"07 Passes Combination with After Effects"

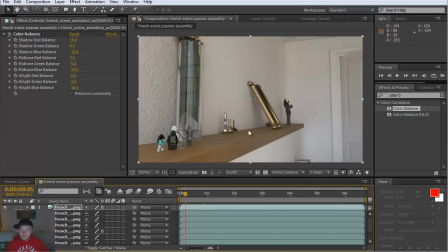20:37 It gives kind of more definition to all the objects in the scene. Here you can even see it on the back wall and some door around the M and around this flower vase of flowers.
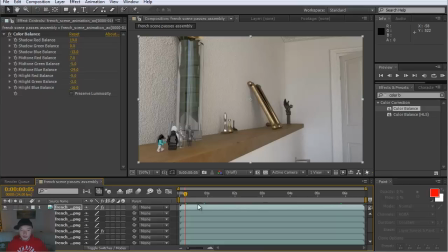20:54 So it kind of adds a little bit more of softness and pops out the detail a little bit more.
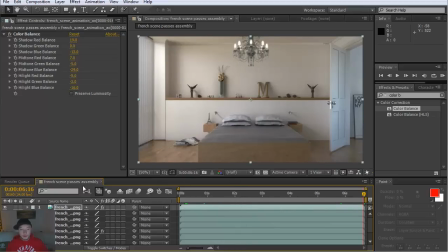21:02 Alright, so when you have combined all your passes together, you can go ahead
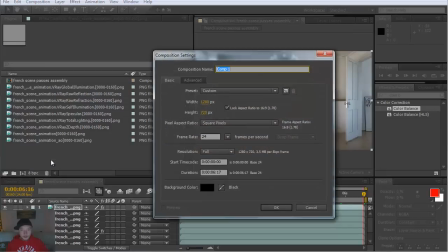21:09 and create new composition and call it French scene main, because this is going to be our main composition.
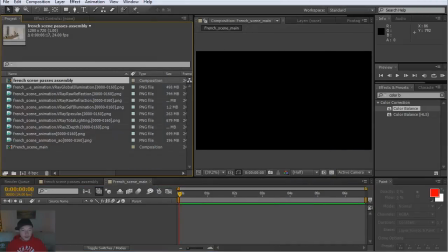21:23 And you can drag and drop your passes assembly to that main composition.
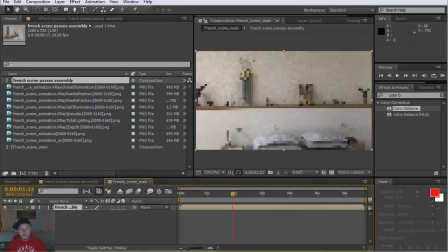21:32 And now you can do color correction on it,
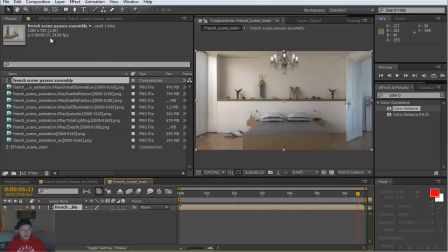21:37 do the color balance, and of course other realistic stuff.
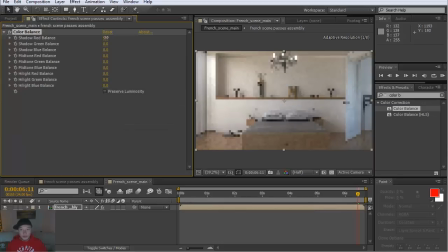21:45 I like to work with Looks Builder, so we'll do the color collection later. I like to do the first the Looks Builder. Looks Builder got really nice photorealistic effects,
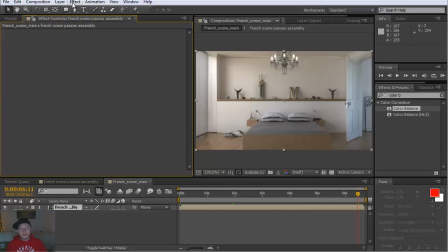22:02 and it produces really good cinematic look to your footage. Alright, so this I'm going to show you in the next tutorial.